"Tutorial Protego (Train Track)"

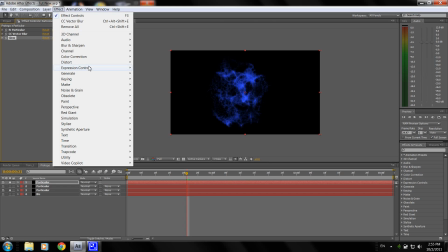One thing that I did was that I lowered the opacity on the middle one, on the one where it's just the particles,
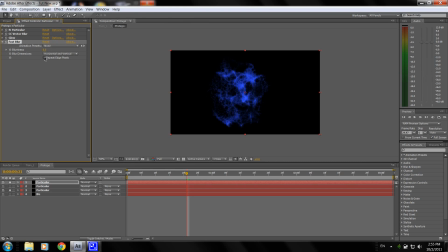because I think you see too much of the particles and we really don't want to see too much of it. So I lowered it to about 50, and I think that was good. I also added a final adjustment layer, and I added a fast blur to it.
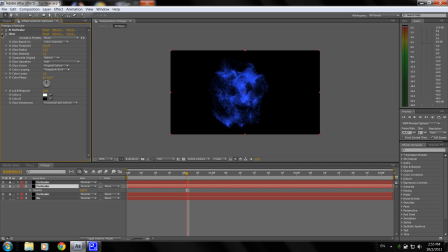Oh, actually, I forgot to set, all of this need to be set to add. Alright, back to the adjustment layer, repeat edges, and then we're going to set the amount to about 400. And this layer also needs to be set to add.
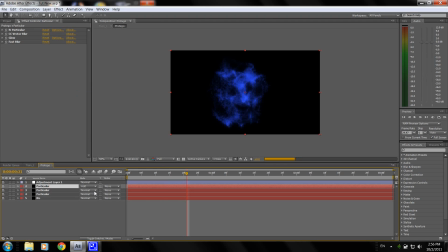And this is what we have. Alright, one thing that I did is that when you actually see the effect, we only want to see the impact.
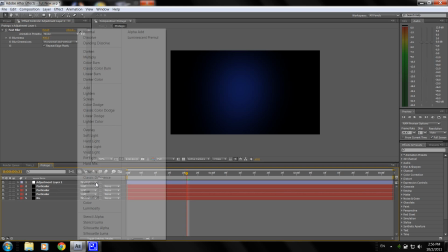We don't want to see it grow from nothing into something big.
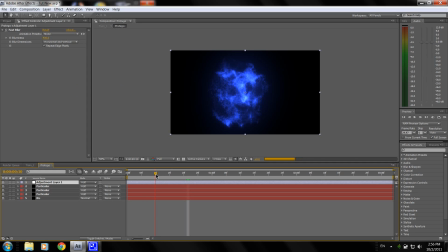We kind of want to see that where it's already set an impact to it. So at the 6 frame mark, I just went ahead and trimmed all the particular layer so that way we just start right there at the 6 frame mark, and then just go on from there.
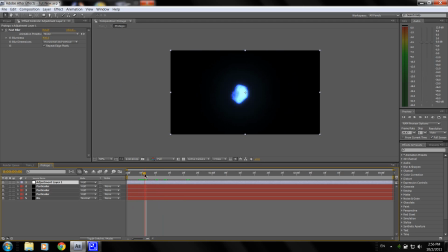Alright, yeah. So that's all I did for particular. You might want to play with the angle if you like, and change it a little bit to make it look better, but I think that's alright. We're gonna go ahead and set the Protego layer to add and position it.
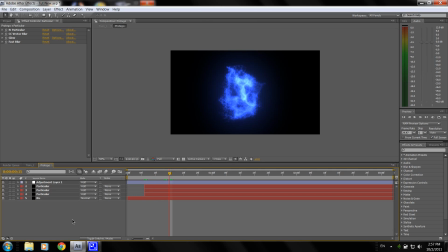Well, I blocked the spell somewhere around here, so maybe for
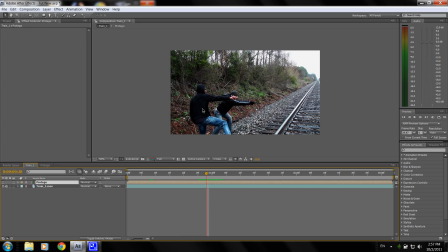104. So I'm just gonna go ahead and move it right here. And since the Protego, actually, well, I need to position it well.
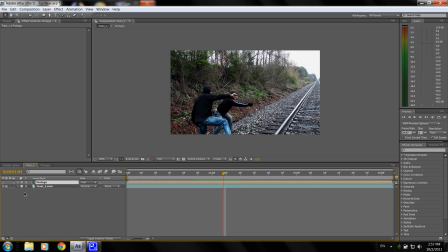I'm just gonna move it, well, no, P. I'm just gonna move it back a little bit.
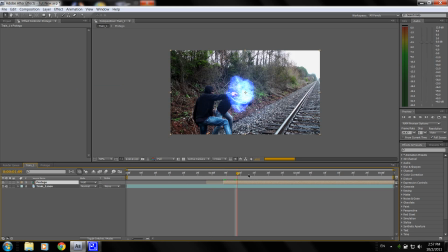Well, since this Protego layer plays kind of slow, I made it play fast by making it go twice as fast.
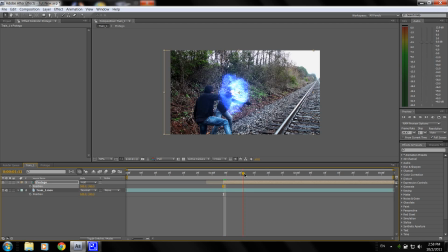So just set the stretch factor to 50, and that way it goes kind of fast.
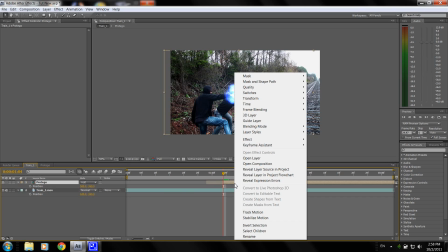You might want to lower the,
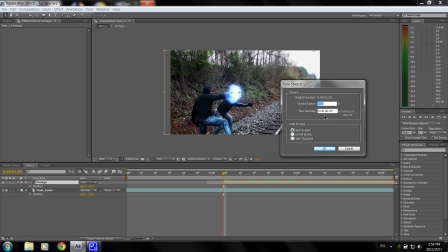effect position on the physics right here.
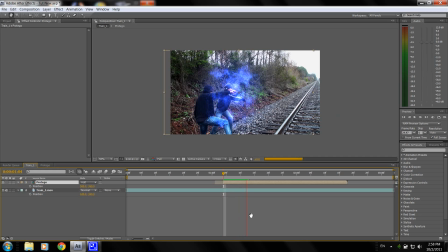I may set it to something lower, so that way you kind of see the ripples of the disc direction. But then if you change that, then you're gonna have to change it for the other layers as well. But I'm just gonna leave it to the way it is now.
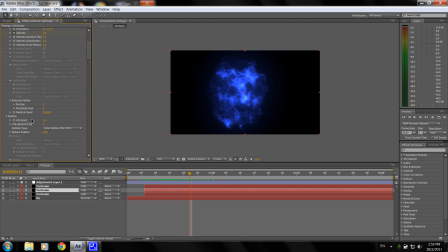It gives it a different look from what I had on the actual video, but I actually like this one as well. It's not that bad. And that was basically all I did really for
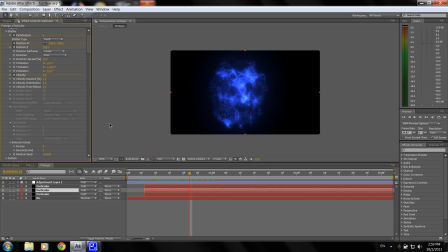the Protego effect. You can go ahead and maybe add a turbulence
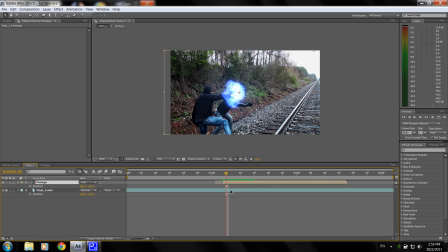displace or displacement map, but I don't think I did for this one. I just left it the way it was.